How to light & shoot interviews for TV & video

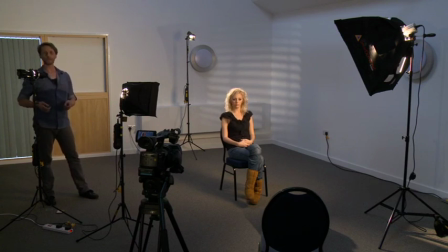(24:08)
Right, what I'm going to do now is just show you some of the effects that you can create on the background by using different coloured gels and different gobos.
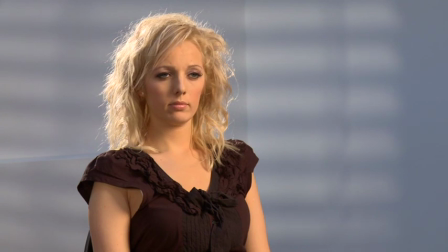(24:15)
So as you can see here, this background is basically a small Venetian blind with no coloured gel in it at all.
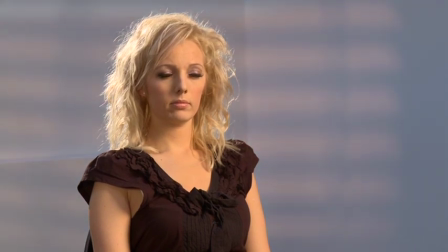(24:23)
If I drop a coloured gel into the filter tray of the projection holder, you can see that it now takes on a warm look.
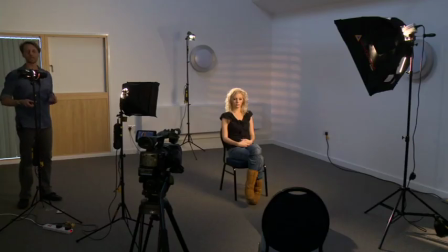(24:30)
Now you can get warm coloured gels or colder gels or even colour effects gels, so you can give the image a much different feel.
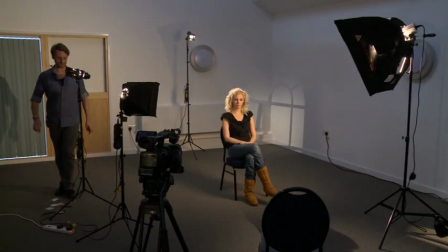(24:42)
Another choice is this arched window. I'm just going to throw this one slightly out of focus to give the illusion of a narrow depth of field.
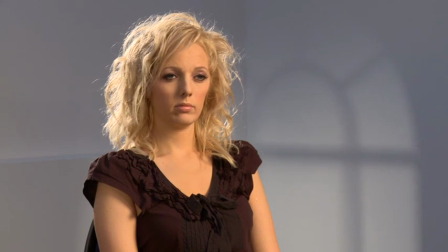(24:52)
And I'm going to drop into this one the blue coloured gel to give it a slightly colder look.
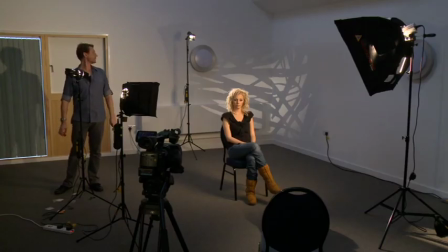(25:03)
Yet another effect is this random pattern gobo.
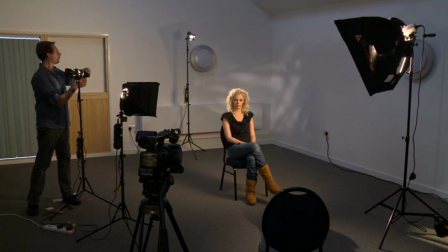(25:07)
Again, we can adjust the focus here, taking it a long way out of focus, bringing it into sharp focus.
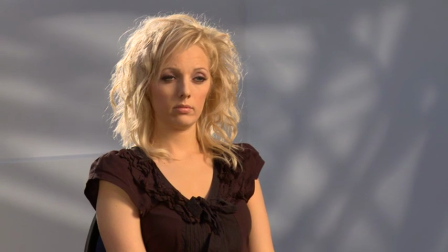(25:13)
I'm going to set it about there, just to give the illusion of a narrow depth of field.
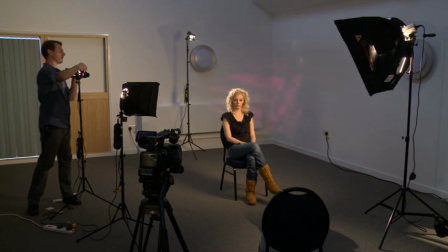(25:18)
And in this one, I'm going to place the magenta gel as a colour effect.
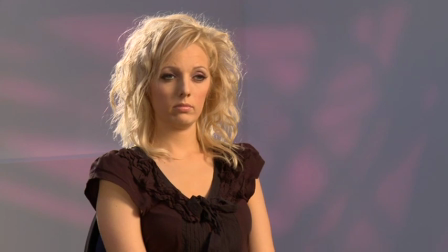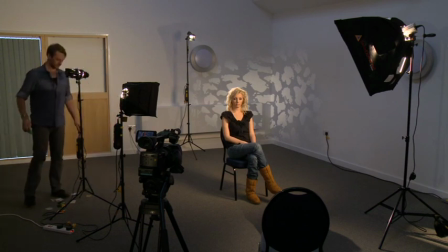(25:29)
Another effect for a gobo is another random pattern. And as you can see, this exaggerates the point. When it's too far in focus, it makes Amy look like she's blending into the background.
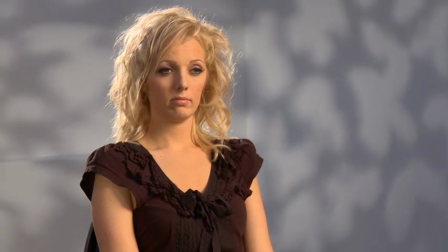(25:40)
Yet, by just throwing it out of focus slightly, it gives a lot more separation from the background and Amy. You can leave the background in plain with no gels at all, but in this case, I'm just going to drop in a green gel just to change the feel and mood of the shot. So there we have it, the industry standard 3-point lighting technique. I hope you've picked up some useful tips along the way, and I hope this DVD helps you improve the lighting in your future productions. So good luck, and thank you for watching.